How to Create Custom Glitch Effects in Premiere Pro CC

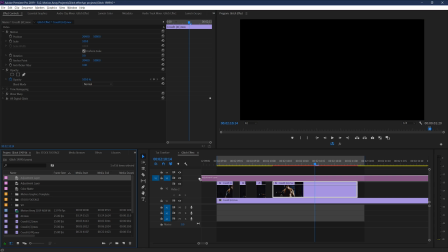If you're still having trouble, another way to get around this would be to have one of the effects impacting the actual clip and another on an adjustment layer over top of it.
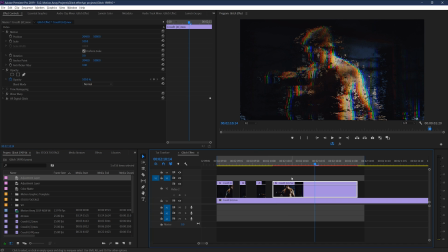Now, there's a bunch of ways to use the wave warp effect to glitch up your footage, but one of the most popular is to give it a sort of deinterlaced video line sort of look.
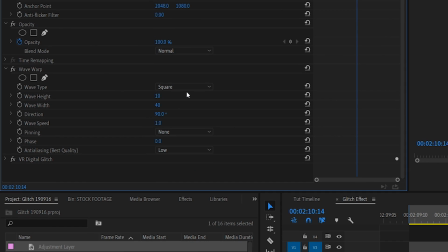Under Wave Type, select Square. But if you're looking to switch it up, you might also like to try Sawtooth, Noise, and Smooth Noise.
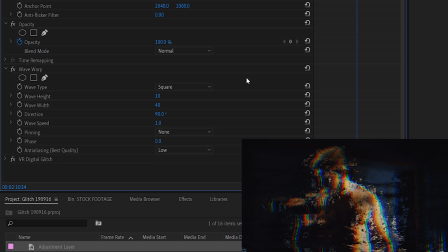But I'll stick with Square for now. Next up, I'm just going to quickly disable the VR glitch effect so we can see exactly what the wave warp effect is doing on its own. Let's go to the Wave Height and Wave Width. Wave height will simply determine how dramatically offset these interlacing lines are from each other,
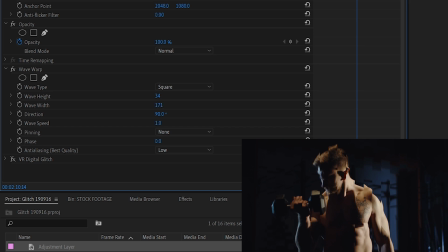while wave width will determine how many visible lines are actually appearing on screen, and therefore how wide they are. You can match my numbers here if you want, but I'd advise playing around to see what looks great for your footage in particular. Then you can change up the direction if you want to make it specifically horizontal,
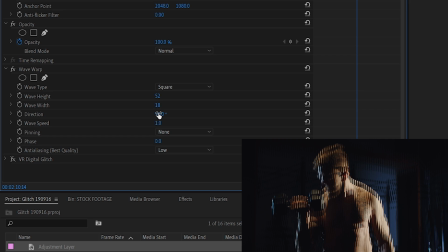vertical, or some variant of diagonal. Great! Now finally, changing the wave speed will influence how fast the movement of these lines will appear on screen. Then you can select pinning all edges to make sure this effect extends all the way to the edge of frame.
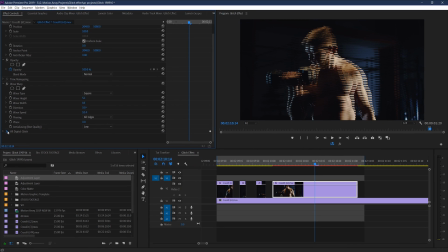Then I'm just going to re-enable the VR digital glitch effect so that we can see our finished result.
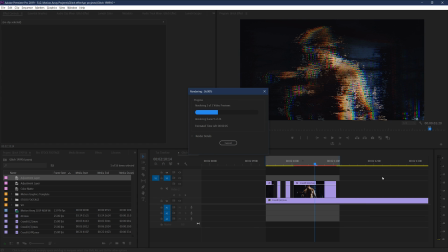And because we have multiple heavy effects going on at the same time, we're going to need to render out this area to be able to actually see what it looks like in real time. Okay, cool. This effect is looking great.
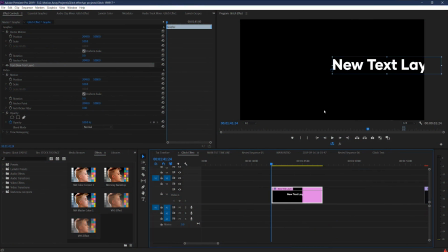And another awesome part of this effect is how easy it is to use on elements like text or logos with a transparent background.
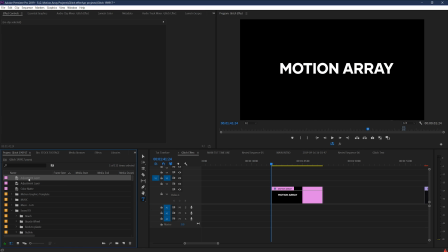On this text layer, for example, I can simply place an adjustment layer above it and copy over the exact VR glitch effect that we just created
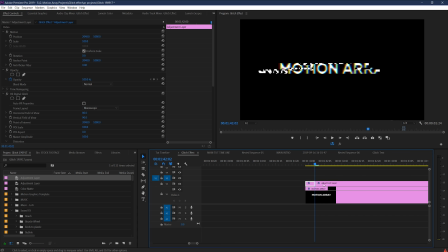and paste it onto your adjustment layer. Now, just by chopping it up in interesting places, I can really make a convincing glitch effect for this piece of text.
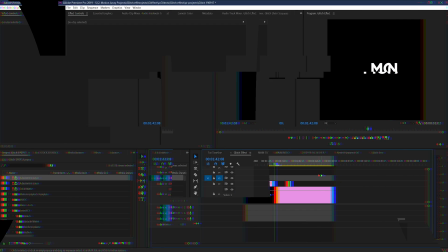And what's great about this is if I nest these two elements together
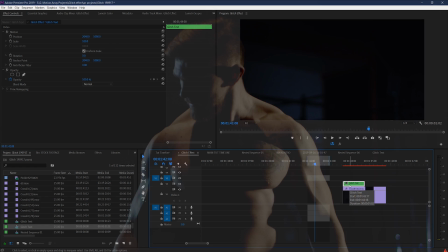and then place that sequence within my larger work, the glitching will only affect my text and not the other elements in my frame.
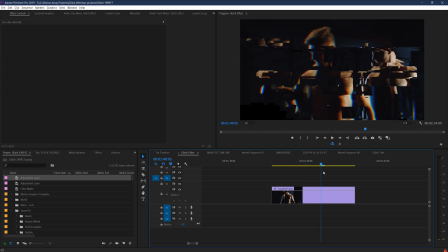But let's say, for example, that we wanted to turn this into a transition. How do we go about that? Well, we can do that a couple different ways.
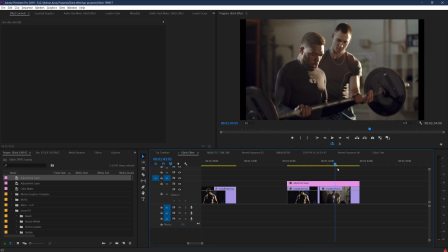A really simple way is to have these effects that we've implemented on an adjustment layer over top of the video between these two pieces of footage.
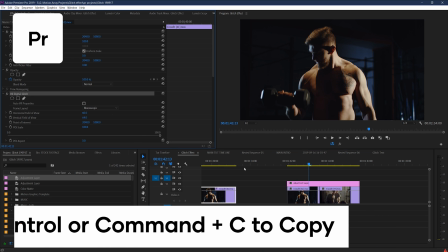And as long as we have keyframing to make sure that things are jittering around a little bit, we can see that the glitching naturally sort of bridges the gap more than just a straight cut.
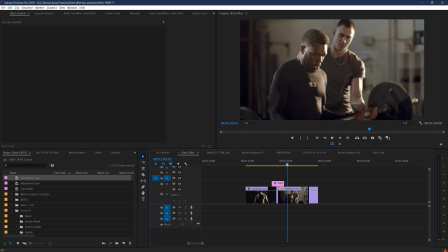But we can definitely do better than that. We can actually place one layer, one track above the other and overlap them slightly.
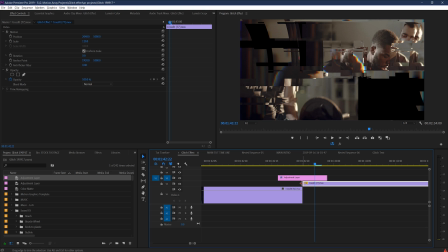Then we can do one of two things, or both if you really want to give it a go. The first thing is that you can make one frame cuts on each of them, removing alternating pieces of footage to make the resulting frame hop back and forth between these two pieces of footage.
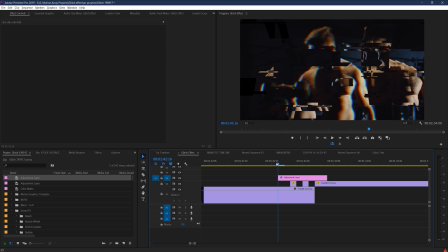This will help the transition because it's almost as if you're being prepared very subtly for the new piece of footage to be shown.
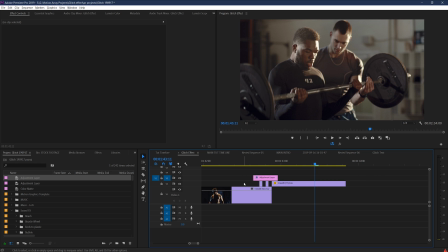But we can do even more. The other thing that you could try is pretty cool.
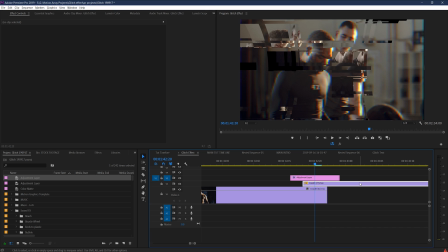But to set it up, you'll need to make sure that your second clip in sequence is the one placed a track layer above.
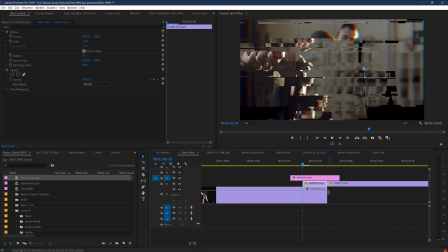Then what you want to do is take your second clip and add a mask. And because the glitching is more or less square rectangular shaped, I'm going to choose a rectangular mask.
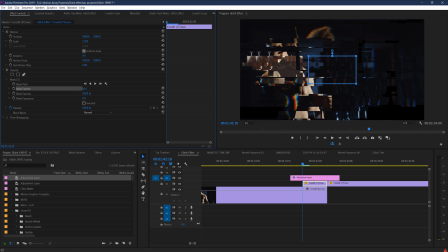And drop the feathering down to zero. Now we have just a single patch of the new video being shown, and it almost looks like we're seeing through one piece of footage into the other. But it does all of that while incorporating the glitching effect. Now we have a patch that blends in with all of the glitching to look like it's not just switching from one clip to the other,
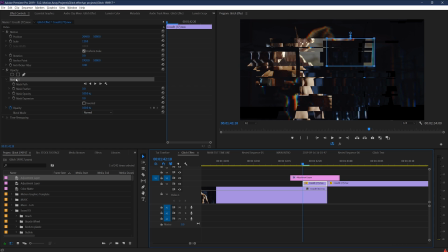but actually showing parts of both at the same time. And you can add additional mask layers to make this effect even more prominent. The only thing with this part is that to truly make it look glitchy, you'll need these masks to be radically different each frame. Different placement, different sizing, etc.